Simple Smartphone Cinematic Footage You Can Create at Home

Second, let's talk about the choice of lighting we made earlier. Since we're only using this one light, there's no way we're going to achieve the polished, balanced, flattering look most people try to get for YouTube and when making videos in general. For this approach, we're actually trying to do the opposite by embracing the harsh, dramatic, high contrast, almost black and white look that shooting with one directional light creates. So for our next example, these small wing nuts and other bits of hardware aren't really much to look at until we use this simple lighting approach to totally transform how they appear in our footage. So third, have fun experimenting with different angles. You can try shooting from off to the side or from above, from below. You can actually tilt the angle, which is called a Dutch angle,
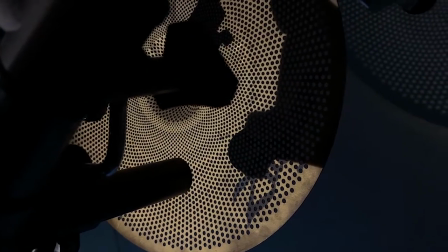295s
or use combinations of these. I shot this footage you're seeing now while lying on the floor underneath the drum set,
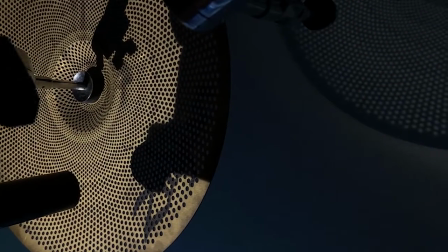300s
which also allowed me to capture a really cool shadow of the cymbal that the light projected onto the ceiling of the room. Fourth, as mentioned earlier, feel free to experiment with using the light and camera, handheld or stationary, but in all cases the key is to make sure there's motion in your shot.
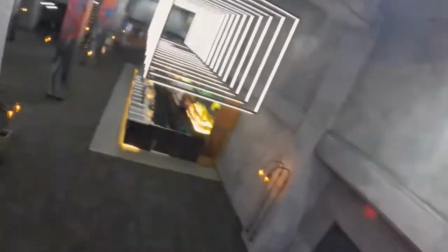318s
Now you don't need to go crazy trying to make your shot look something like racing drone footage, because remember,
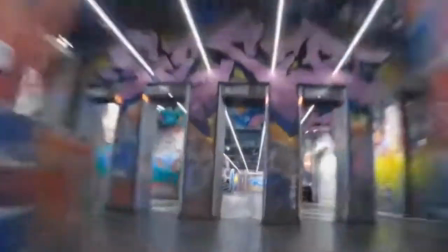323s
we want to keep the viewer's attention on the subject of your video, not on the camera movement itself.
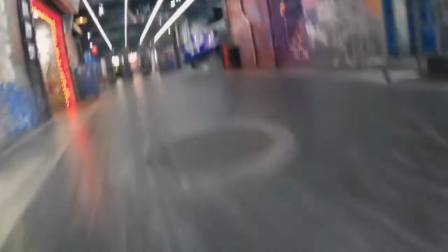329s
So with this technique, less is more.
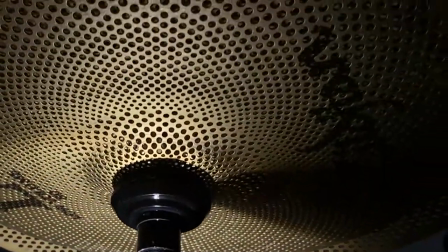331s
A little motion panning side to side or tilting up or down, moving in or out, that actually goes a long way.
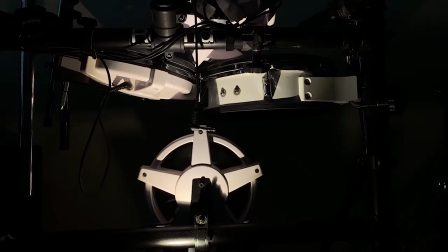340s
It takes some practice to get good results, and most of the time you'll need multiple takes to get a shot you like, but it's worth it. I shot all of the moving camera footage in this video handheld or with my tripod. No gimbal or slider.
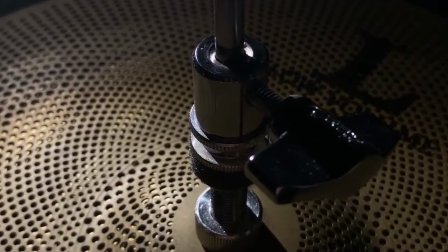353s
And even if you're having trouble getting steady looking footage when moving your phone, mounting your phone on a tripod,
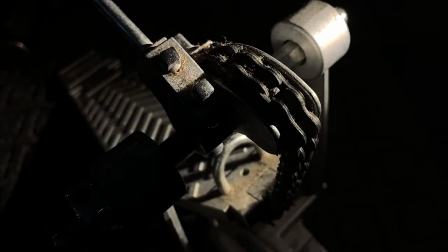358s
then slowly changing the position of the light, that can give you really amazing results as the shadows and highlights move within your shot.
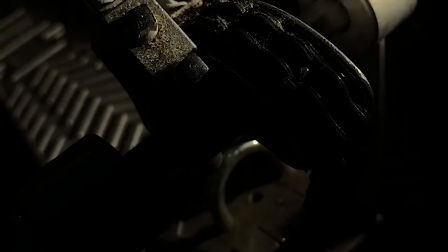365s
You can then simulate camera motion later when editing your footage by using variations of what's called the Ken Burns effect,
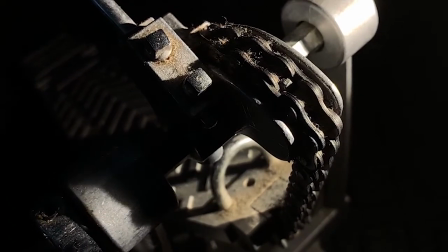371s
in which you slowly pan or zoom using your editing software to make the final edit of the footage look even more dynamic. Now, let's make sure your phone's camera app is properly set up, because this is an absolute must for the footage to turn out the way you want. You can use whatever camera app you prefer as long as it allows you to do at least 3 things.
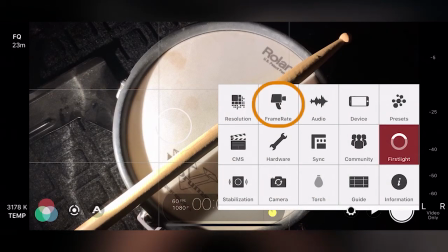390s
You need to be able to record in slow motion, lock your focus,
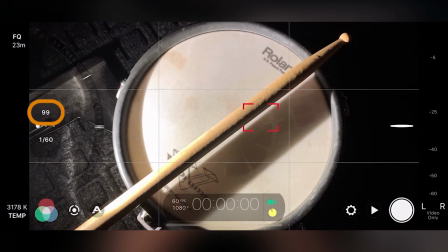397s
and manually set your camera's sensitivity to light, which for most camera apps will be the ISO setting.
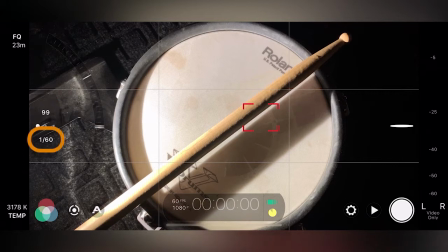403s
If you're confident in your photography skills and your app can also control shutter speed and white balance, that's even better.
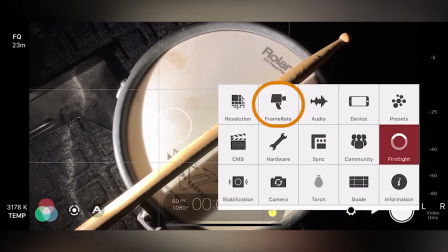409s
But for most people watching, if you can set the frame rate, focus, and ISO of your camera, you should be in good shape.
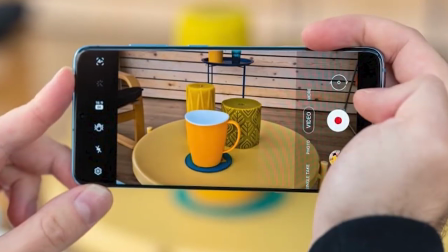415s
The native camera apps on most Android phones allow you to control all of these settings.
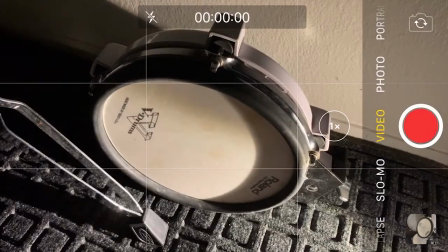420s
However, the native iPhone camera app currently does not let you manually set ISO. And I admit it, and I'm an Apple fanboy, but that's just silly.
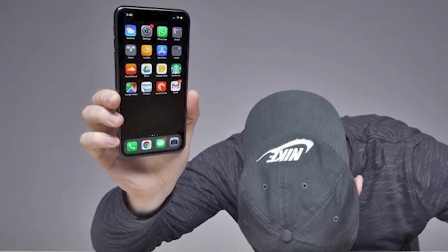428s
So if you use an iPhone, you'll need a third-party camera app, and if you haven't already installed one, well, there are several to choose from.
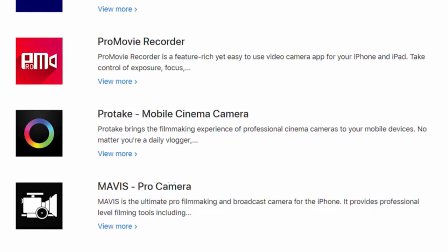436s
The key is, again, you want to have manual control of ISO and the other settings.
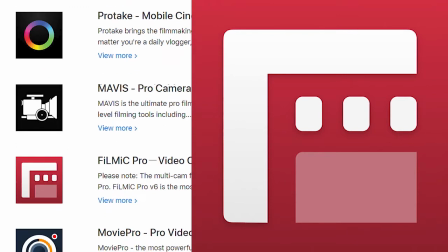439s
I use Filmic Pro, which works on both Apple and Android phones, and is still widely considered the gold standard for mobile phone videography.
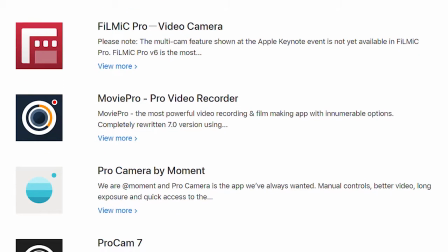447s
But many other popular apps, such as Movie Pro and Moments Pro Camera app, they provide features we need at a lower price than Filmic Pro.
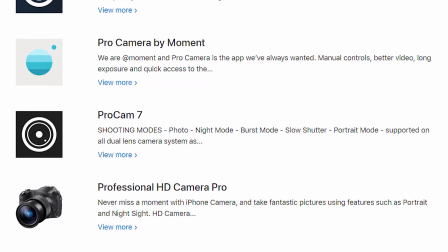455s
You may need to try a few apps to find one that works best for you, because these type of apps typically have a lot of features and menus,
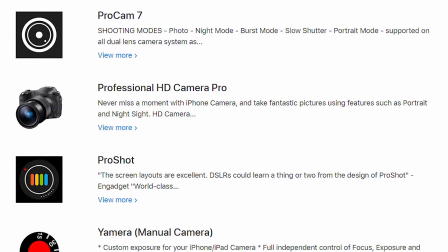463s
and their interfaces aren't standard, but it's worth the effort for the results you're going to get. Once you've gotten familiar with your camera app of choice, it's time to pick a slow motion frame rate to give your footage a smooth, gliding effect.
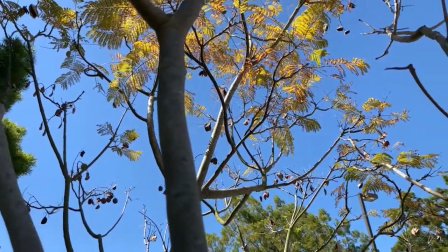476s
I shoot almost all of the slow motion footage from my videos at 60 frames per second,
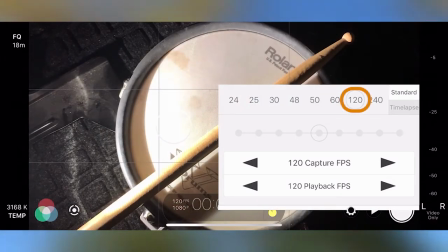481s
but I doubled that to 120 frames per second for the footage in this video,
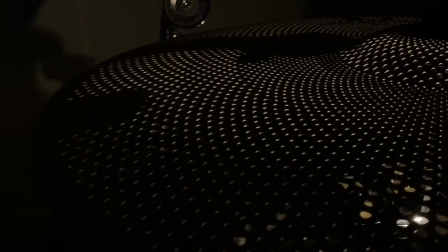485s
since slow motion also has a way of making objects seem somewhat larger and more majestic than they are in real life.
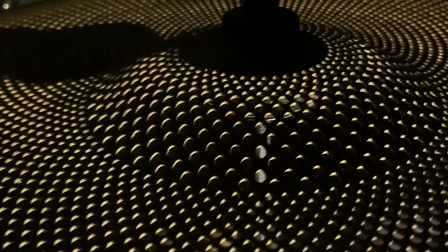491s
Since I set this video's frame rate at 24 per second and the slow motion footage was shot at 120 frames per second,
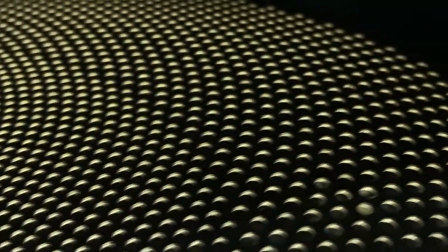498s
what you see here is moving 5 times slower than normal speed. A slower frame rate also allows for more extreme changes in the playback speed of the footage, when a technique called speed ramping is used during editing. This can make the footage look even cooler, especially when the speed ramps sync up to music, as I'll demonstrate later. So feel free to experiment with different slow motion frame rates to see what works best for you, and it gets the results that you want in your final cut.
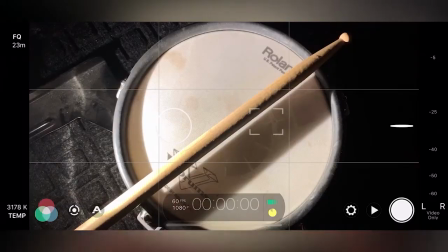524s
Also, depending on what you're shooting, you'll want to consider locking the focus on a specific object within your scene. This isn't always necessary, and a lot of times autofocus works just fine.
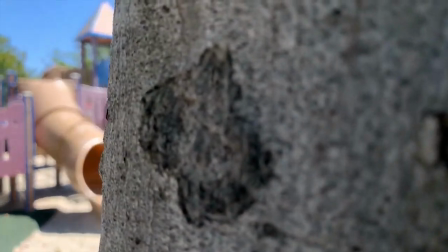535s
For example, if there's a clear shift from the foreground to the background, like in this shot I used to open my How I Got 10 Subscribers video. But it doesn't always work so well if the camera's not sure what to focus on in a given scene as the camera or light moves. Here, I lock the focus on the plug of this audio patch cord hanging in the foreground while the drum set in the background is a bit softly blurred. Next, watch as the light passes by, turning the plug into a silhouette, allowing it to remain the focus of our attention.
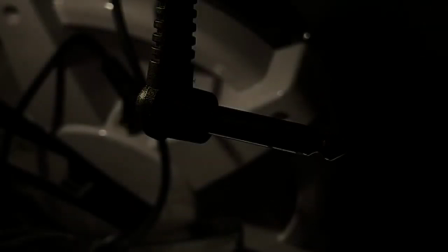565s
This choice of focus, emphasizing the depth of field between the foreground and background,
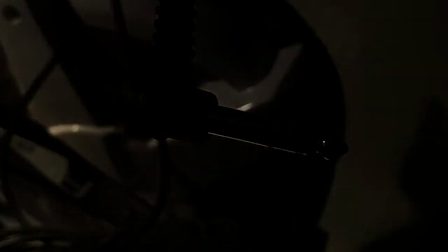570s
along with the use of light and motion to keep our attention on the plug in both brightness and shadow, that contributes to the cinematic look of this clip. Okay, now, this next step is going to be the one that really makes or breaks the quality of the footage we're trying to create with the cinematic video approach. And while you could choose not to use slow motion and just rely on your camera's autofocus and still get great shots, unless you dial in the proper ISO in your camera app, everything we've talked about so far is going to be a total waste of time,
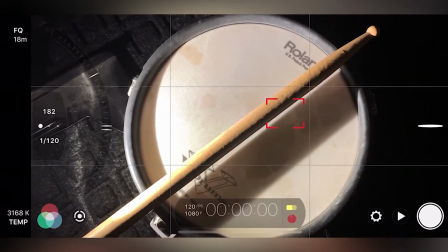601s
and you'll see why in a few minutes. What you need to do is set the ISO to the lowest value you can without the image becoming too dark.
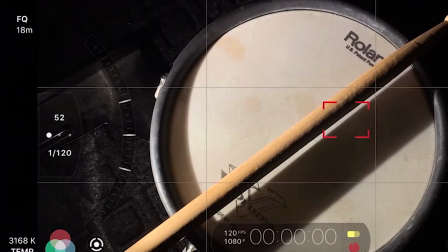609s
I recommend that you aim for an ISO of 50 or even lower if possible, depending on the brightness of your light and how far away it is from what you're shooting.
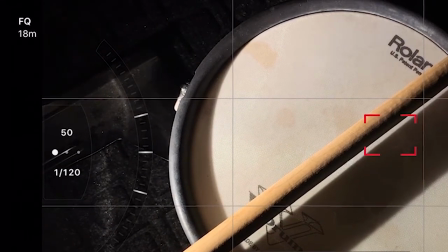617s
This is another part of the cinematic video approach that may take some experimenting to get comfortable with, especially if you're new to manual camera settings.
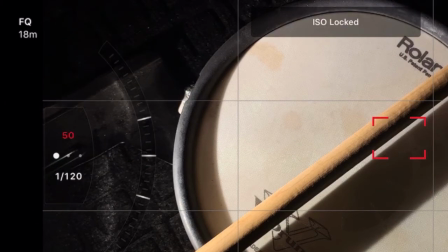625s
But it's one of the photography basics every content creator who wants high quality footage should know. The reason why is while a higher ISO results in the camera becoming more light sensitive, which is good in that it allows you to capture images even in very low light, the trade-off is the footage becomes more grainy the higher the ISO is set. And because of the amount of shadow produced using this technique, you'll get a lot of grain, especially in the dark areas of your footage shooting with a high ISO.
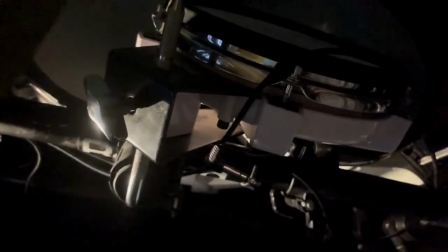655s
And that can be really distracting and ruin your video, as you can see in this footage shot using the iPhone's native camera app, which again has no manual ISO control.
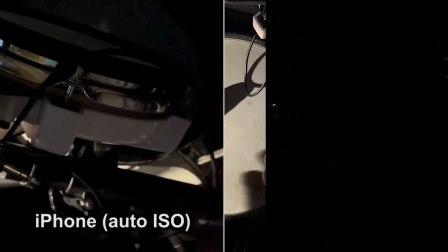663s
Now, if we replay this native iPhone footage side by side with similar footage using Filmic Pro with the ISO set to 50,
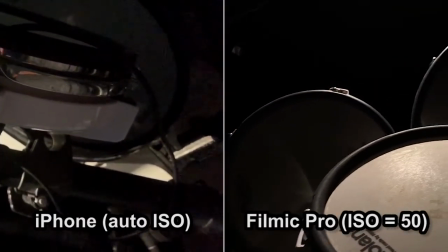671s
even despite all the compression YouTube adds to uploaded videos, which tends to unfortunately degrade the quality of our footage,
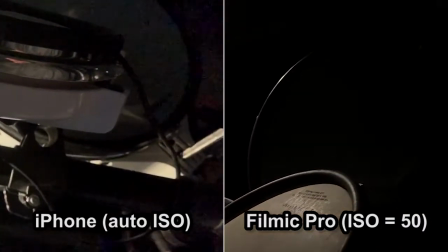678s
the clip shot with Filmic Pro, especially in the dark areas, looks far cleaner. Another camera setting worth mentioning if your app has it is the manual control of image stabilization.
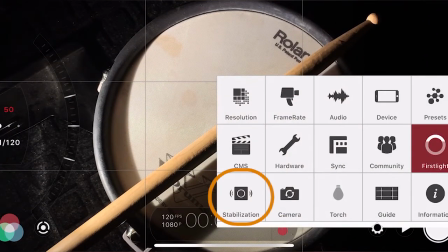689s
Practice with and without the image stabilization turned on to see what looks best, especially when shooting handheld. Okay, once we've recorded the shots we want, it's time to edit the footage into a sequence that flows well from scene to scene. We want to sync up our clips as we talked about with a music track, and then we're going to turn up the volume and enjoy the final result.